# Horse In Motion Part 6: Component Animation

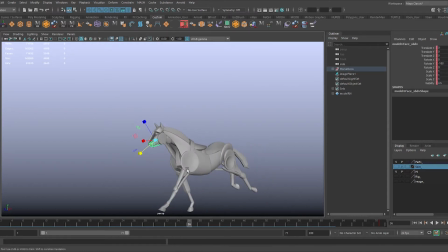4:20 And this will be a jumble, so really this is all about like, well, what is the impression here?
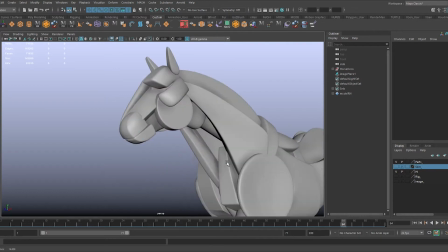4:29 It's interesting. Without that front nose area, it starts to look more like a dog or something.
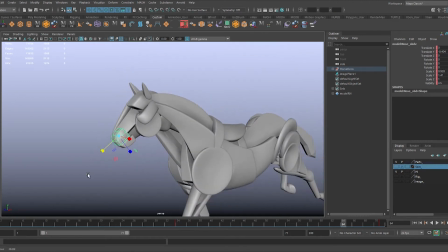4:36 So I wonder if I shouldn't necessarily be getting rid of this unless I'm replacing it with something.
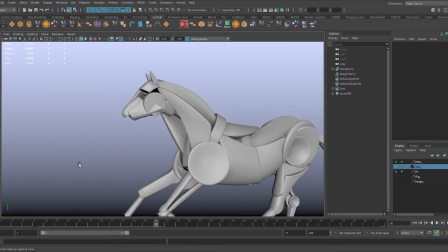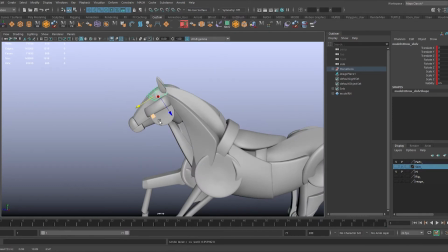4:58 This one, maybe it's like does like a bigger move.
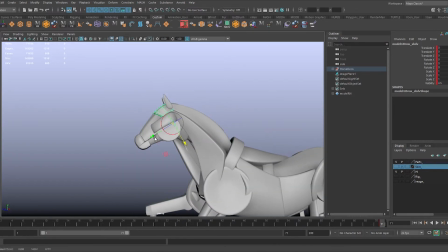5:03 Maybe it comes here. I wonder if I offset the pivot, it could like That could be neat. Maybe I'll do that.
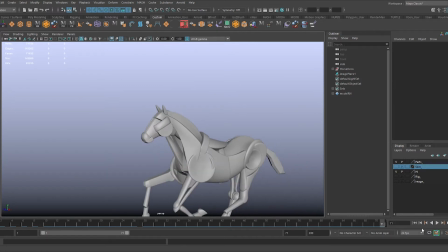5:19 Cool. Let's watch.
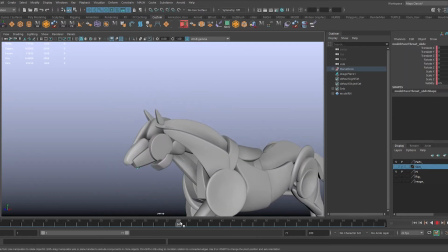5:24 I don't know if I necessarily like seeing this one go through that cheek. So maybe again, maybe I will,
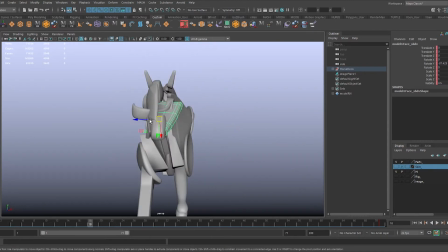5:37 like when it gets to here, maybe I'll straight up move it here.
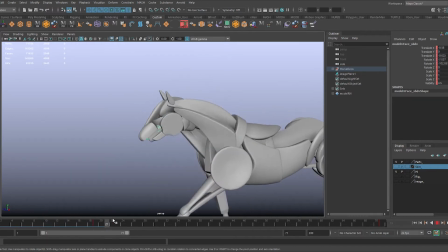5:45 I'll set a keyframe exactly where I want it to be. Yeah.
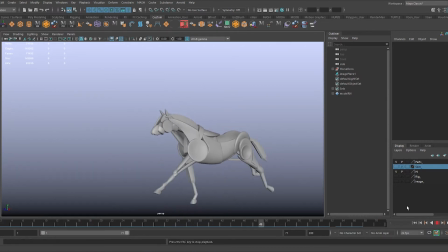5:52 So it doesn't go through that cheek. Okay. So I decided to speed up the animation of the individual pieces a little bit.
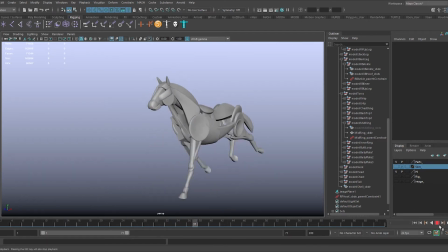6:07 This is about twice the speed now. I'm starting to get a little bit into the body panels down here.
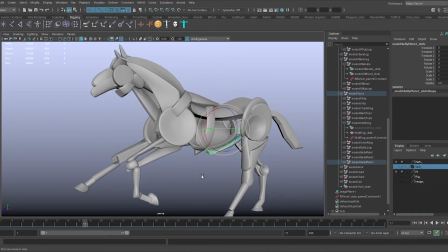6:14 I'm not fully satisfied yet with these necessarily. I think I want to have it look a little bit more like it's sliding around the surface. I'm gonna.
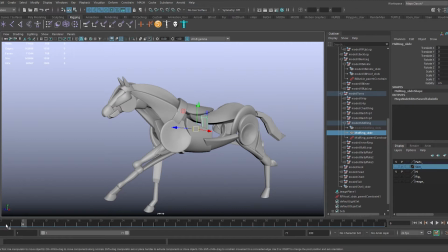6:31 I could also have this one rotating, but I think I'm gonna instead have it like move along the rib cage, I think.
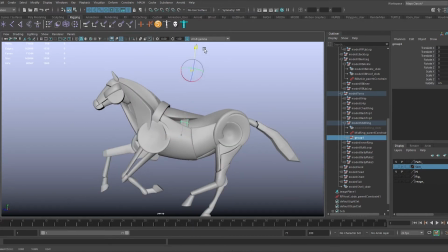6:46 And to do that, I'm gonna like make it another group. Yeah, which will be the pivot, and because of the shape of the body here, it kind of goes down and up.
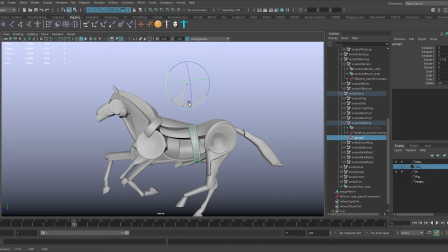7:05 I'm gonna rotate it around a pivot that's above that. So here, I'll start it up here. And I'm also gonna deform
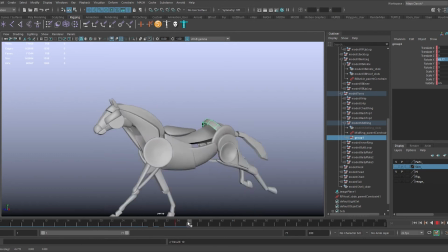7:25 deform the actual geometry. So right now it's going to be moving back, but this pivot will be centered, and I'm gonna have it be at its greatest width here, and then here I'm gonna have it scale to like virtually nothing,
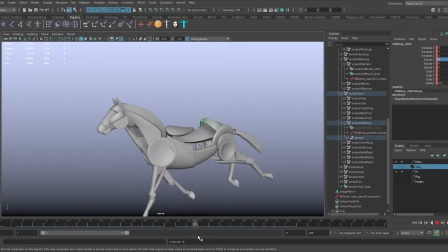7:44 so it expands, and then by the time it gets up here, it will have contracted back down. And so there we go. And we only catch it for like a second here. Cool.
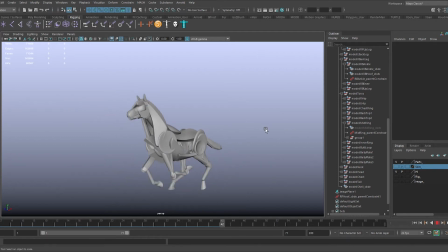8:00 Let's see it. Wow. Neat. I think that's cool. Yeah, I mean, it's sort of a cheap and easy way to have it sort of look like it's conforming to the surface.
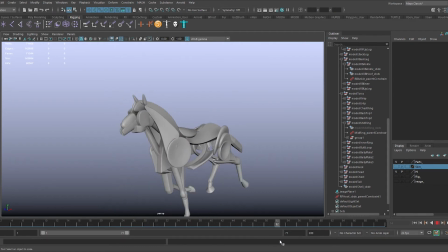8:14 Yep. Let's take a look at some of the neck pieces now. I've kind of been avoiding this because it's going to be a pain, but let's just see.